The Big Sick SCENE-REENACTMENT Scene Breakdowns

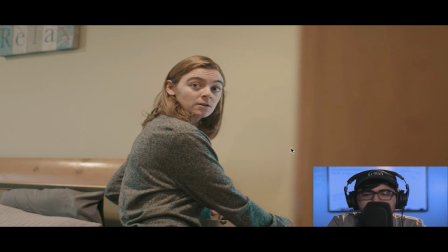(8:11)
So right here, I wanted to play with the composition, and I wanted to make it seem as though she sort of has like this trapped feeling. So again, just like with the shot in the kitchen, I did some blocking here with the cabinet just to block off like that view and to block off like the window light.
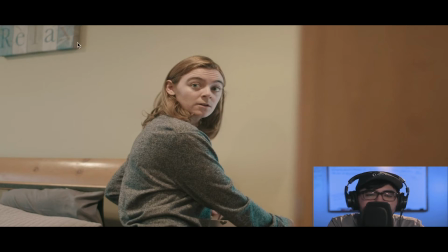(8:30)
And then right here, again, I mentioned like that relax poster because, it's a bedroom, it's a place to relax and stuff, but it's also, in this case, it's a place where arguments are about to be said. And in this case, that's what's going to happen.
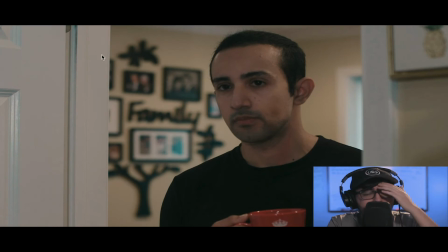(8:45)
So then we cut to Kumail's shot, and we see right here the family tree, and that's something that's pretty. That's a reoccurring theme in this film.
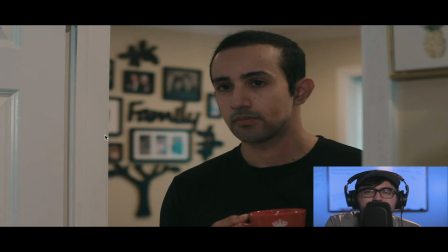(9:01)
It's about like family and like this whole like culture clash between Pakistani and whites, and it's a pretty because it's also uh,
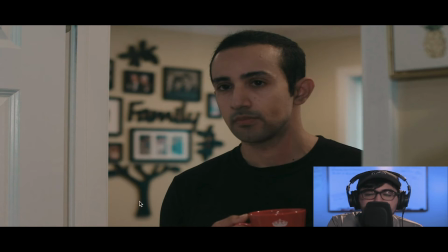(9:14)
focused on Kumail's shoulder because that's sort of what he is representing. He's sort of siding with the family and like his mother, and
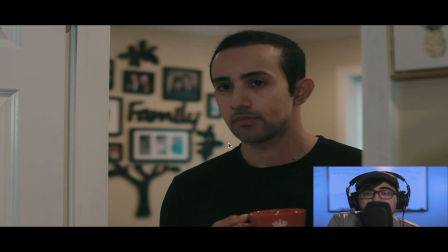(9:30)
again, that's sort of what the argument is about, like the whole idea that he hasn't told Emily about her to his parents. And again, we have this picture right here of a pineapple, pretty similar to the relax poster
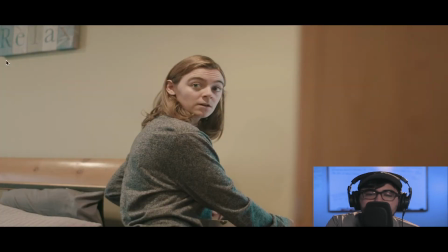(9:49)
on Emily's side, because it's a way to relax, but that's not the case.
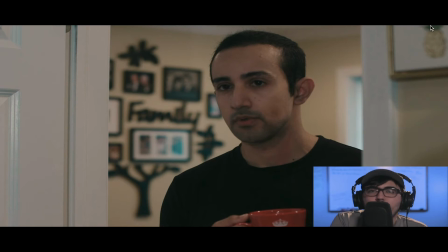(9:55)
And for me, the pineapple, when I think of pineapples, that makes me think of Hawaii. And again, it's a place where you would relax. It's not really a place where you would argue and all that stuff because it's Hawaii. But again, it's contrasting or it's contradicting that um, of what's happening in this scene.
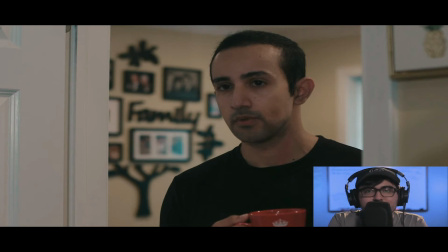(10:15)
It's not a relaxing environment. It's an environment that's about to get very heated.
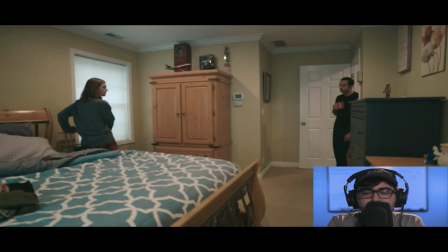(10:20)
And then we cut to this wide shot, which I wanted to feel very distant. So I used like this wide angle lens. I think it was about a 14 millimeter lens. And you see Kumail here. He's sort of hunched over.
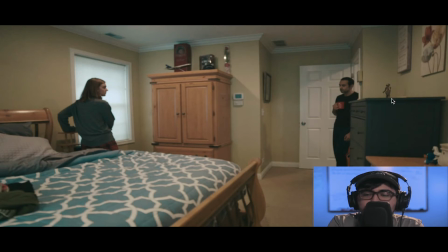(10:36)
You have like this little knight here. He's just all by himself, just sort of how Kumail is right here. And it's going to foreshadow later that, you know, Kumail is going to be alone because Emily, in the end of the scene, ends their relationship.
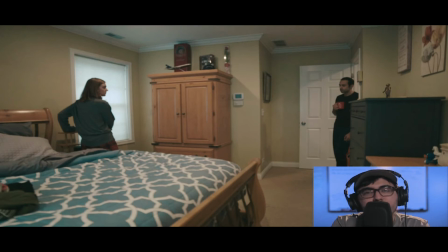(10:51)
I wanted to try to mess with the 180-degree rule, which, if you don't know, it's basically the 180-degree rule is basically a line. It's an imaginary line that is where you should place the camera on either the left or right side,
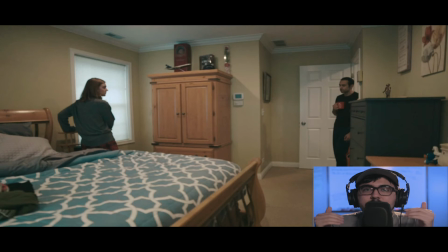(11:08)
and then you should always keep the camera on that one side. You never want to have the camera on one side and then on the other, because then what's going to happen is that it's going to mess with the eye line of the characters. It's not going to make them seem like they're looking at one another, and it might seem a bit awkward.
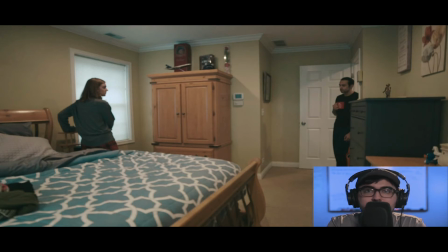(11:28)
And I totally, agree with the 180-degree rule, and I usually follow it all the time. But in this particular scene, I wanted to mess with it. I wanted to break it. So we have like the wide shot here.
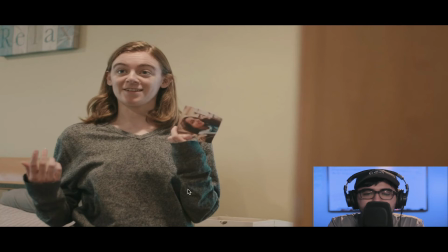(11:42)
Emily here is placed on the left side, and then Kumail is placed on the right side.
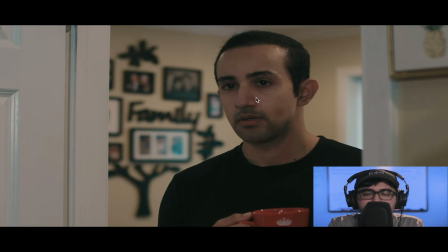(11:48)
So you can see their eye line here doesn't exactly match up. I wanted to show that again, like they're not quite looking eye to eye, because Kumail here has to explain what those pictures represent.
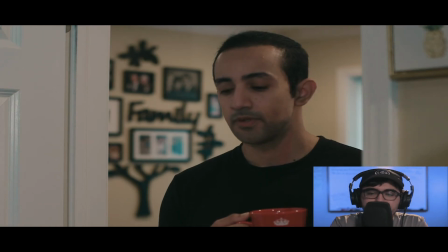(12:07)
So that's sort of what's happening here.
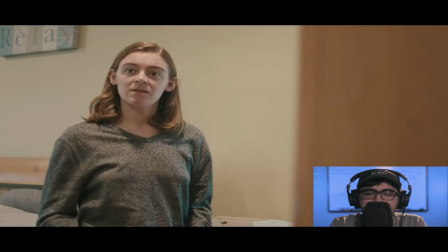(12:10)
He's explaining that, and she's,
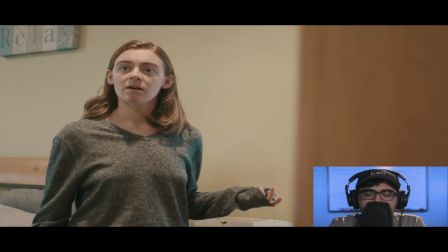(12:15)
wondering like about that type of stuff, and she sets the picture down because
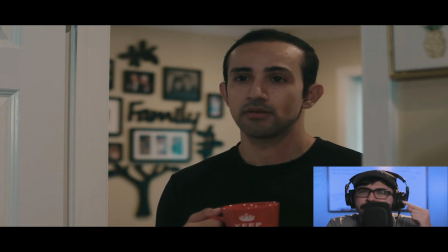(12:22)
it starts to get to her that wait a minute. I think like it's starting to become clear to her.
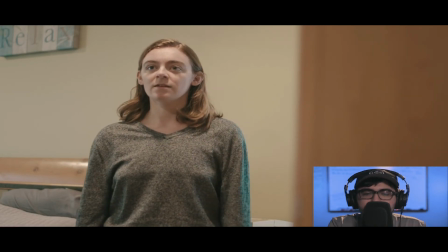(12:28) So what does your mom think about you and me then?
So that question right there.
So what does your mom think about you and me then?
That's like the big question. And as we saw with Kumail's shot, it was done in this, medium close up, and then when it cuts back to Kumail here,
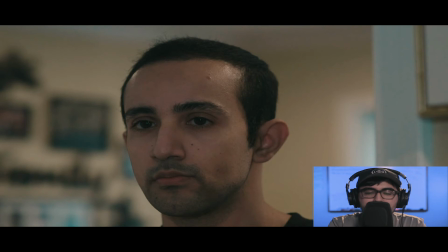(12:49)
boom, it cuts to this close up of Kumail, because this is sort of to show that, oh, he hasn't told his parents about Emily. And he doesn't say that, but he just sort of looks at her very guilty,
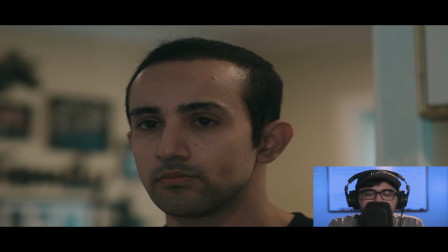(13:07)
and he just blinks. What I like about that is when we cut back to Emily, you'll notice a couple of things.
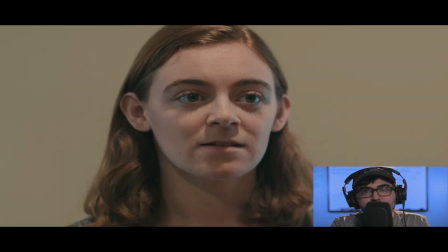(13:17)
For the main thing you'll notice is that now their eye line is matching up with one another. Now it's finally hit Emily that, oh, I get it.
You haven't told your parents about me.
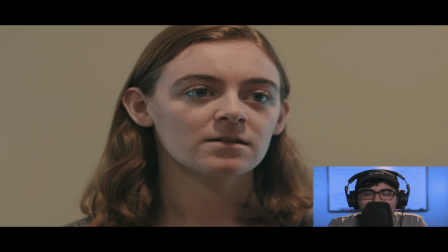(13:35)
So there is that, and that sort of blink was just sort of like, it was almost like, I guess, sort of sending her a message like, oh, I get it, and
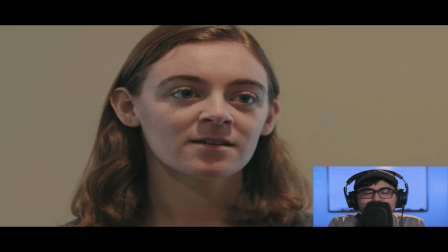(13:51) She doesn't know about me, does she?
so that's just to verify. Finally, she asks that question to verify.
You haven't told them about me, have you?
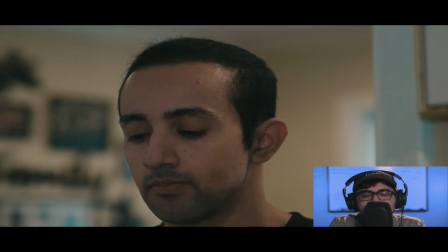(14:05) No.
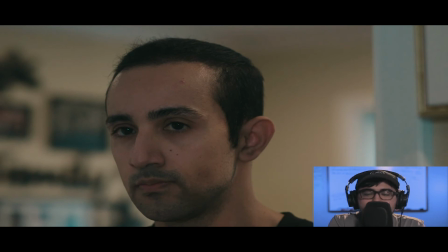(14:10)
So that answers her question, and this is when stuff's about to go down. And
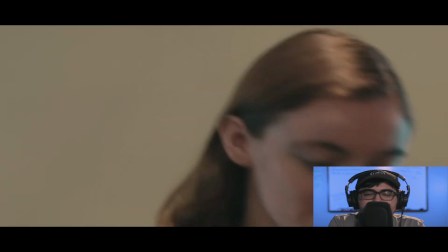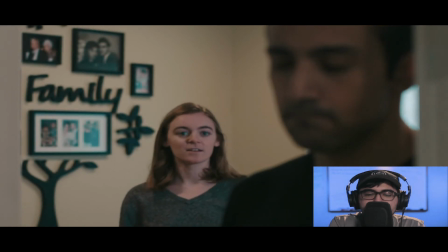(14:23) Fucking 5 months of red flags.
and what I like about this shot is that even though
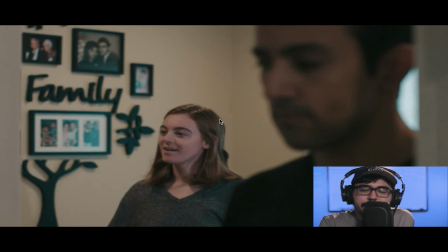(14:32)
Emily is a bit smaller in frame, she definitely has the dominance in this particular shot. We have right here, then the family, again, because that's what this whole argument is really about.
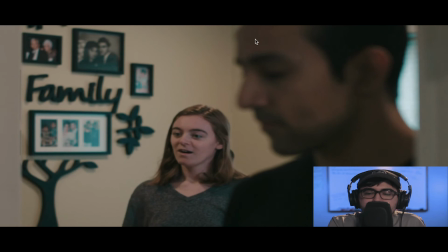(14:48)
And then Kumail, even though he is bigger in the shot, you'll notice that he's out of focus, and he looks
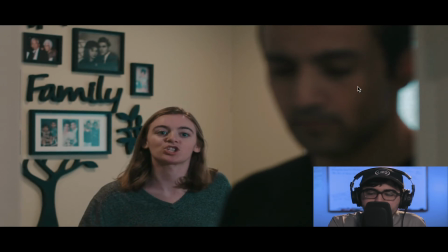(14:56)
very defeated. He's got shadows right there, so
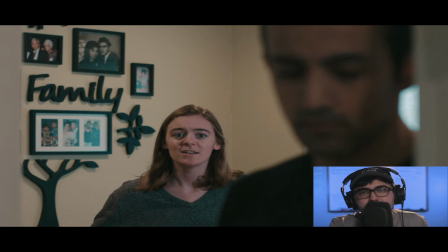(15:02)
he's definitely the weaker link in this shot, and
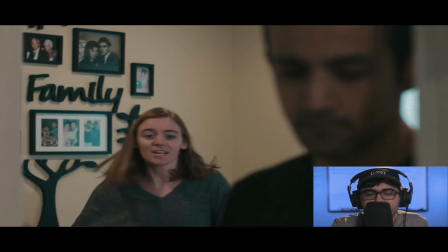(15:08)
it is one of my favorite shots in this particular scene.
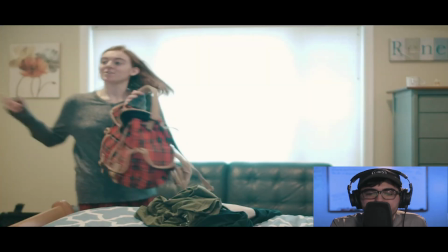(15:12)
So she bumps again into Kumail, and again there's those flowers right there,
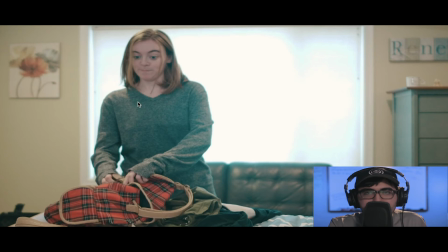(15:21)
and then this is her just like continuing to argue as she
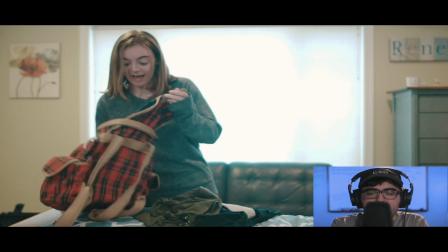(15:26)
packs her things because I wanted to give my actress to do something. Like I didn't want her to just stand there and just argue. I wanted her to like, okay, like now let's have the process of you getting your stuff ready so you can leave the house,
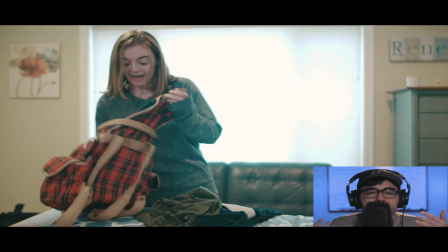(15:41)
because you're not just going to leave the house in your pajamas. I mean, or without leaving all your stuff here.
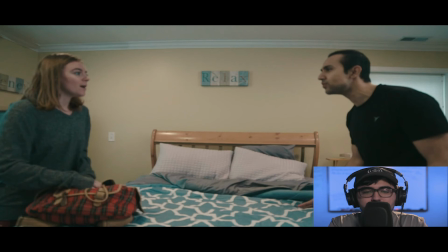(15:47)
You got to pack all that stuff up. And then we cut to this two shot right here where they're both like arguing. Now, in this case, they're both equal framed because in this particular shot, they both have different things to settle.
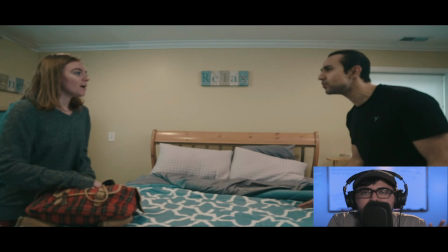(16:03)
So Emily obviously is talking about the box of the Pakistan women, and she's mentioning about like, why do you have
that? You know what I have in my cigar box? Just stickers and stamps.